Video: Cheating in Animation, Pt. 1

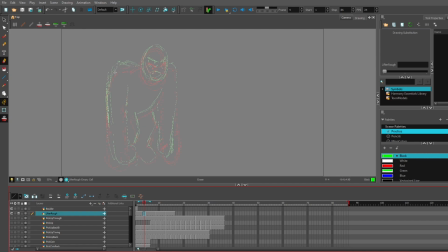If two frames are so close together, it comes to a point where they might as well be the same frame. Now, seeing as I have 4 frames making up this motion here,
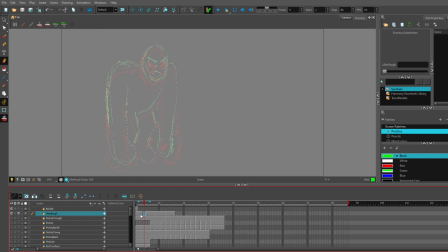I could just make 2 drawings in the middle but instead, what I'm going to do is
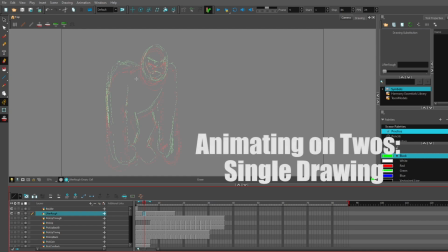just draw a single frame in between that last 2 frames of film.
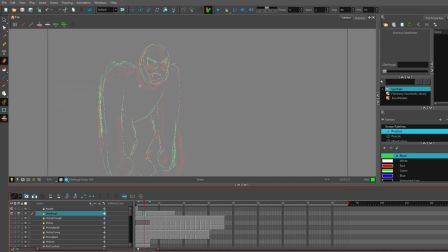Now for in-betweens, this is where you want to be using the onion skin. And every living thing, almost everything that moves, doesn't just move automatically. It starts from slow and goes to fast.
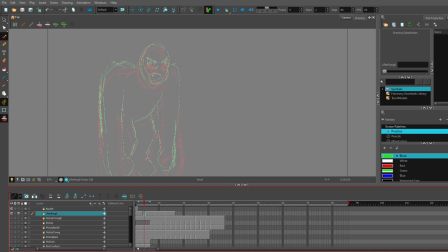So in between these 2 positions, this one frame is going to be close to the original.
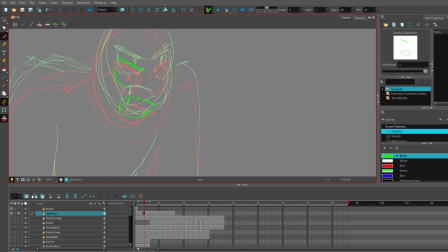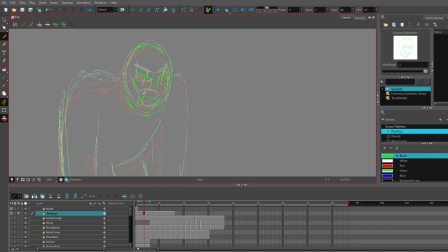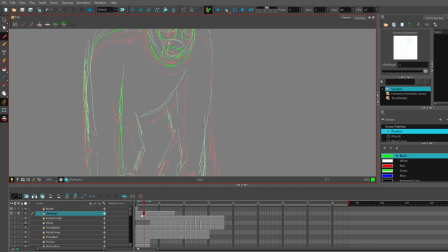I adjusted the timing, so now this one in-between frame is lasting 2 frames.
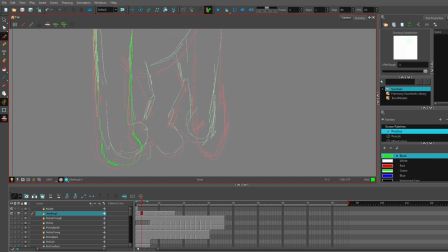It seems that this has become less of a breakdown and more of an in-between.
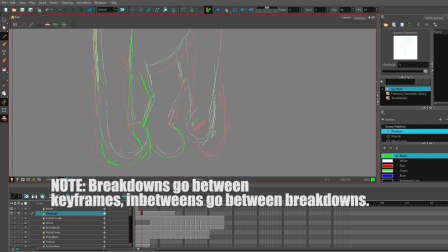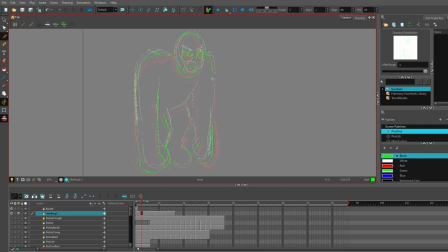I'll let it slide this time, but normally I should have maybe filled out detail in the keyframes before adding an in-between.
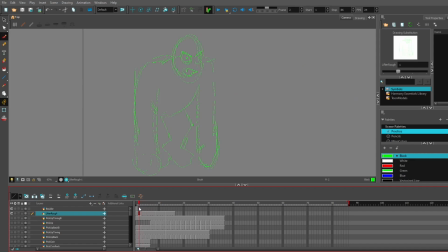You might not have noticed, but just that one frame in the middle was enough to count as a smooth motion, because there is just enough space in between the poses so that your eyes see movement.